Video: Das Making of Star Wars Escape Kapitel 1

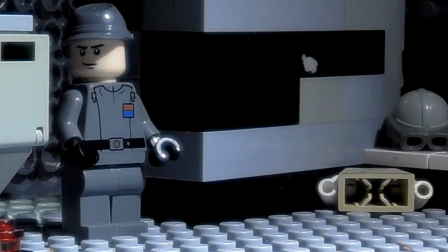263s
Ey, warum liegen dort die Sachen vom kleinen Anakin? Was für ein Mist.
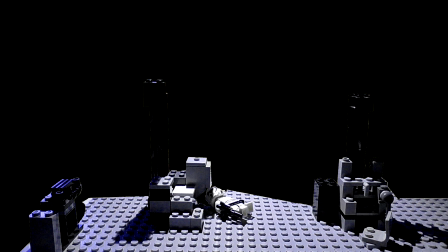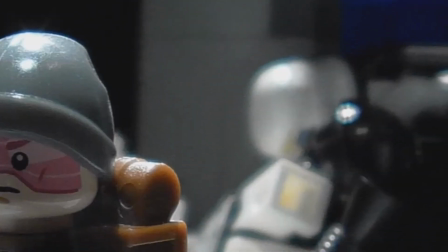275s
Ähm, okay.
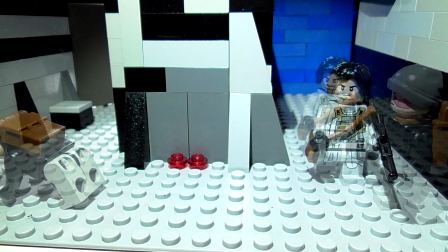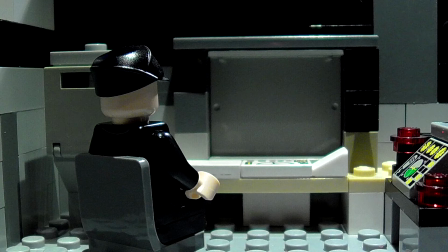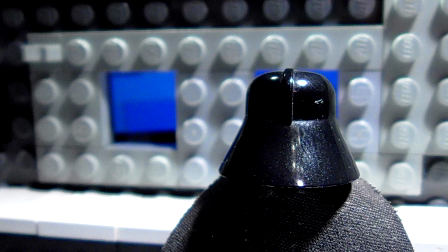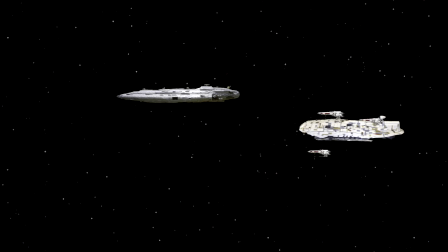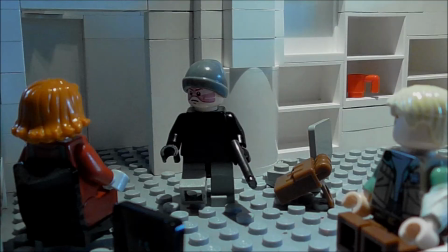317s
Das Thema der Rebellen erklingt, sobald sie fliehen können.
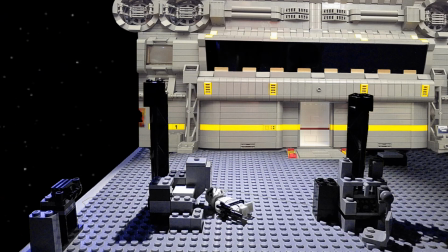323s
Doch die gesamte Flucht wurde von Darth Vader überwacht, was diese schöne Einstellung verdeutlicht.
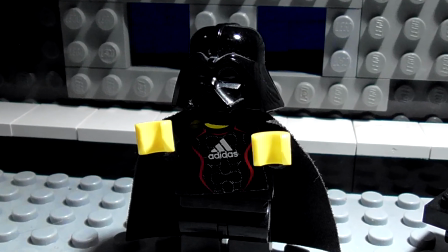328s
Vader hat übrigens ein Adidas-T-Shirt an. Ja, das ist so. Ich habe die Figur nicht, nur so einen komischen Lego-Magneten, von dem man nur Kopf und Helm abnehmen kann.
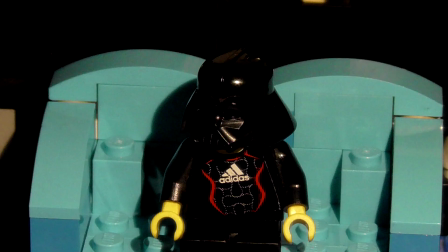336s
Oder Maske. Nun ja, Helm, Maske, alles dasselbe. Jedenfalls habe ich dann Darth Vader wegen Mangel an Darth Vader Körpern ein Adidas T-Shirt gegeben.
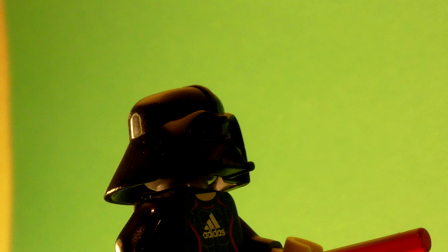346s
So trat er ja bereits in mehreren vorherigen Videos auf. Nun ja, zum Glück sieht man ihn nicht von vorne.
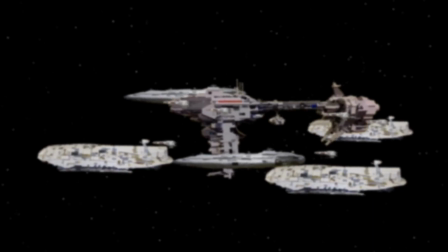352s
Beim Rebellenstützpunkt angekommen, erklingt das Forst-Theme, um den vermeintlichen Triumph der Rebellen zu feiern.
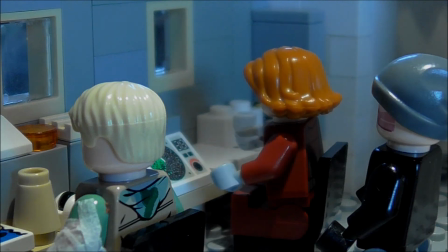358s
Auch wenn nämlich alles vom Imperium geplant ist, gibt es noch Hoffnung. Das macht sich auch bezahlt.
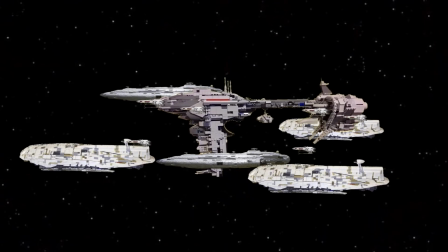364s
Da in dieser Einstellung die Nibulon B deutlich zu groß ist, habe ich in der Komplett-Version den Shot nochmal verändert.
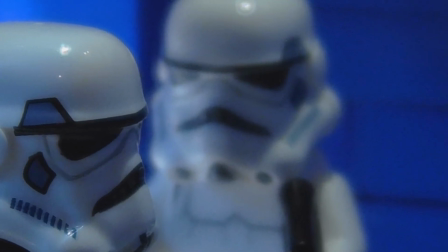373s
Hab's gesehen, dem ist das Funkgerät runtergefallen. Ach gut, war kein Animationsfehler.
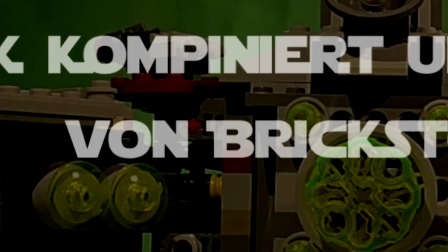378s
Ich muss schon sagen, Brickstorming ist ein ziemlich guter Kompinist. Hm, irgendwie war dieses Making-of überhaupt nicht so witzig wie alle anderen. Schnell ein Witz, damit es lustig wird. Ähm, ähm, ähm, ähm... Ach übrigens, ich habe dieses Jahr bei der Steinerei mitgemacht und eine Parodie auf einen Superheldenfilm gemacht. Hier ist ein kurzer Ausschnitt. Ich sagte ja erst kurz.